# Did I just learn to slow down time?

I would love to know how these guys did this.
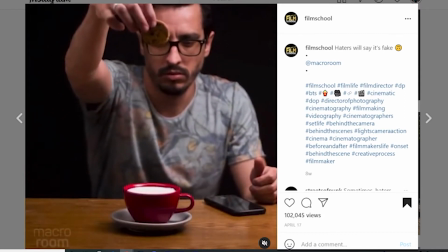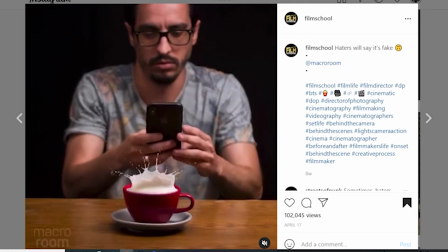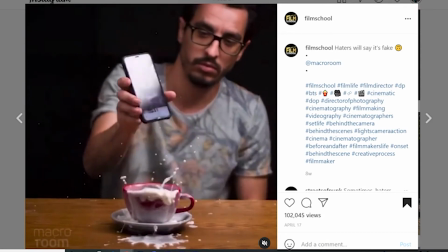0:15 Either this guy is faster than a falling cookie or something else is at play here. Haters are gonna say it's fake, or at least that's what they wrote in their post. Now, I don't think it's fake per se, but I do think there are some things that are happening that we don't see the first time we watch it. I currently don't have the ability to recreate something in Blender, like that cup or the milk, at least not yet. I think I could replicate the shot with a few camera tricks and some work in After Effects.
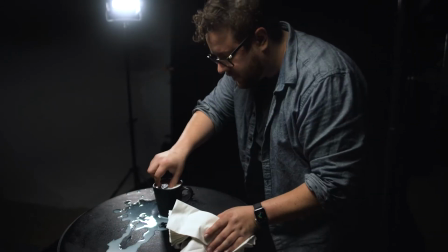0:42 Step 1, take a photo of a cookie breaking the surface of a cup of milk. Load that into the phone so you can pick it up and show it to the camera during your shoot. Step 2, film the actual event, with these exceptions. 1, there's no milk in the cup.
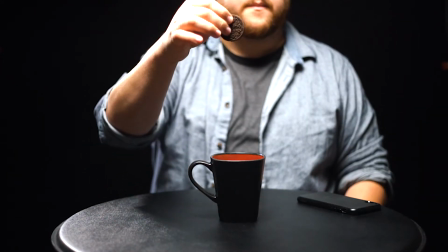0:55 2, when you drop the cookie, freeze.
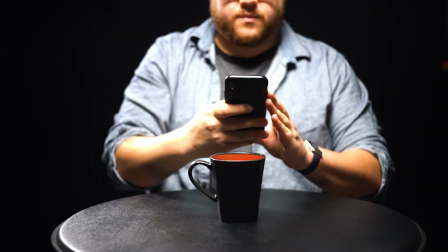0:58 Wait a few seconds, and then pick up your phone, pretend to take a photo, and show the camera.
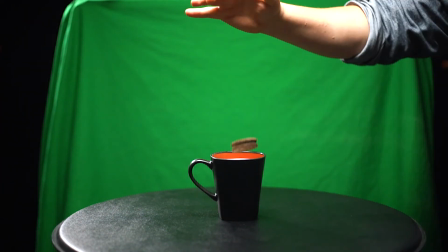1:04 Step 3, fill the cup with milk, drop the cookie into it, but this time, do it on a green screen. Now, the rest should be up to Editing Nick, and I'll let him take over and finish this video. Why do you gotta call me out like that, man? Now I gotta show the good people how to edit this.
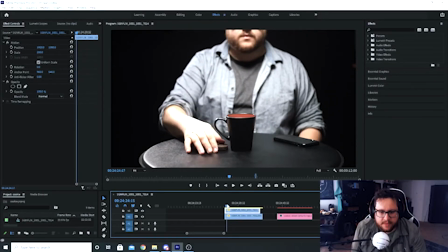1:21 Let's do this. So, I take the clip of me dropping the Oreo into the cup
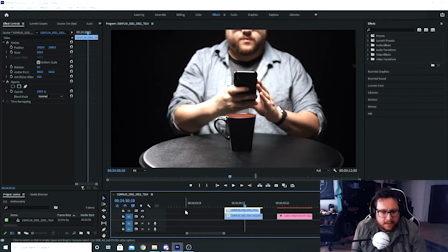1:29 with no milk in it first, and I put that on top of the footage of the green screen.
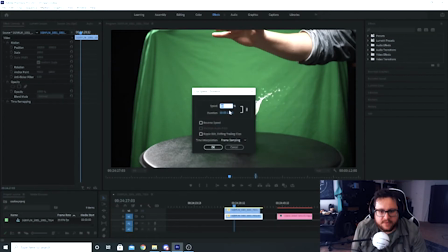1:35 I've also slowed down the footage from 100% at 120 frames per second down to 40% with what should have been some optical flow here, but that will give us a little bit more smoother motion.
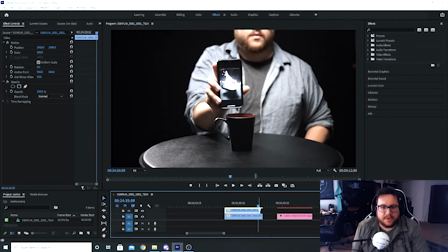1:52 Once we got those things together, what we need to do is we need to go into After Effects and start adding things like our chroma key and some other things as well.
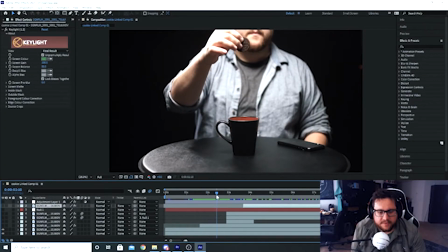2:03 We start with our original footage, and then on top of that I added basically this cup so that the cookie disappears into the cup.
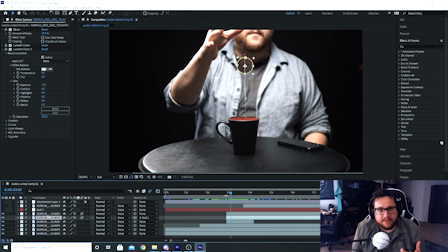2:15 I ended up having to do a digital cookie instead because even though I had filmed at a high frame rate, the cookie was still moving faster than I could move. So I ended up recreating a cookie by taking one layer, freeze framing the cookie,
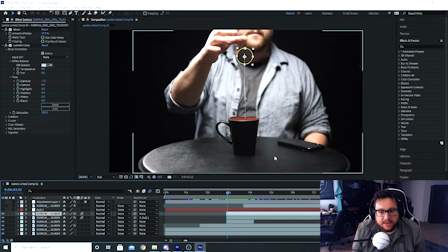2:30 and then duplicating it, darkening it a little bit beneath it to give it kind of like a three-dimensional edge. And as it drops, I rotate it a little bit and separate the two layers to kind of give it more of a three-dimensional feel.
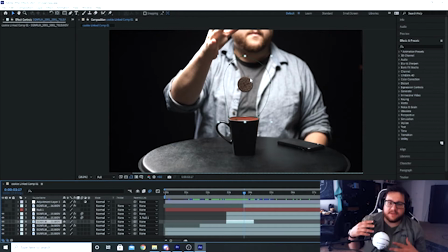2:44 I created a clean plate of my chest. One thing I noticed in the original composition, there's this warble in the guy's chest, and so that's kind of where I got the idea that there must have been some manipulation on his shirt, and so I just got a clean plate of my shirt so you can see,
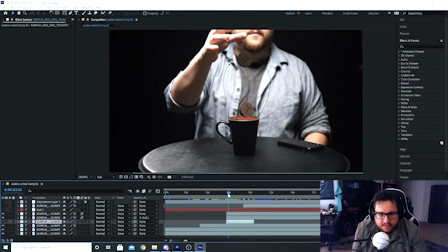3:02 if I turn this off, you will see 2 cookies, and there should only be 1. So clean plate removes the second cookie. Cookie slows down. I'm able to control that with our keyframes. Add a null to give a little bit more control over the position of the cookie. And then,
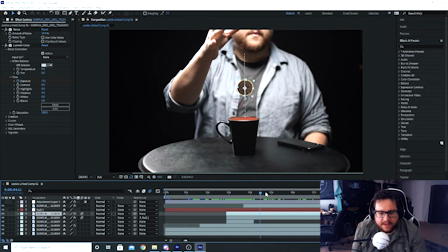3:22 on top of that, I added a mask
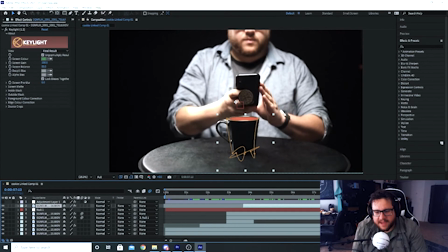3:25 of the cup so that I'd be able to mask out the cookie as it falls into the milk. And so to basically make it look like the cookie is being submerged under the milk.
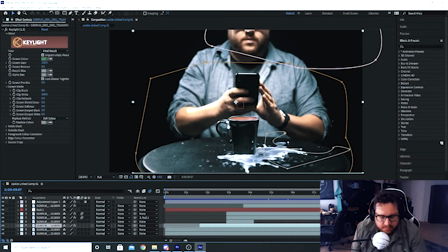3:36 The green screen footage was really difficult.
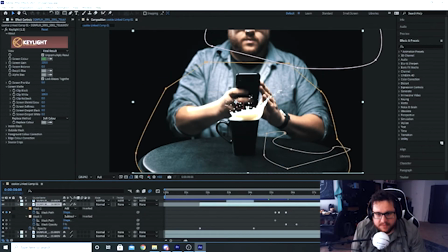3:39 I had to work very hard with the masking tool to be able to capture the milk as it's flying out of the cup. I had to really feather the mask as well to improve the video.
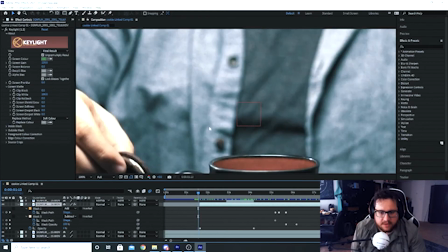3:51 One thing I think you'll notice, I'll zoom in here, watch the texture of the table right here.
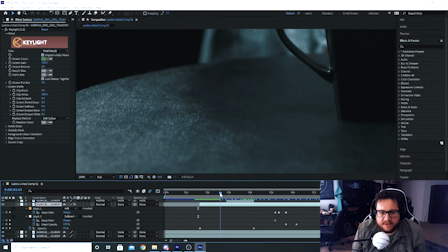3:57 As this moves forward, you'll see it start changing. There's a lot of noise being introduced here.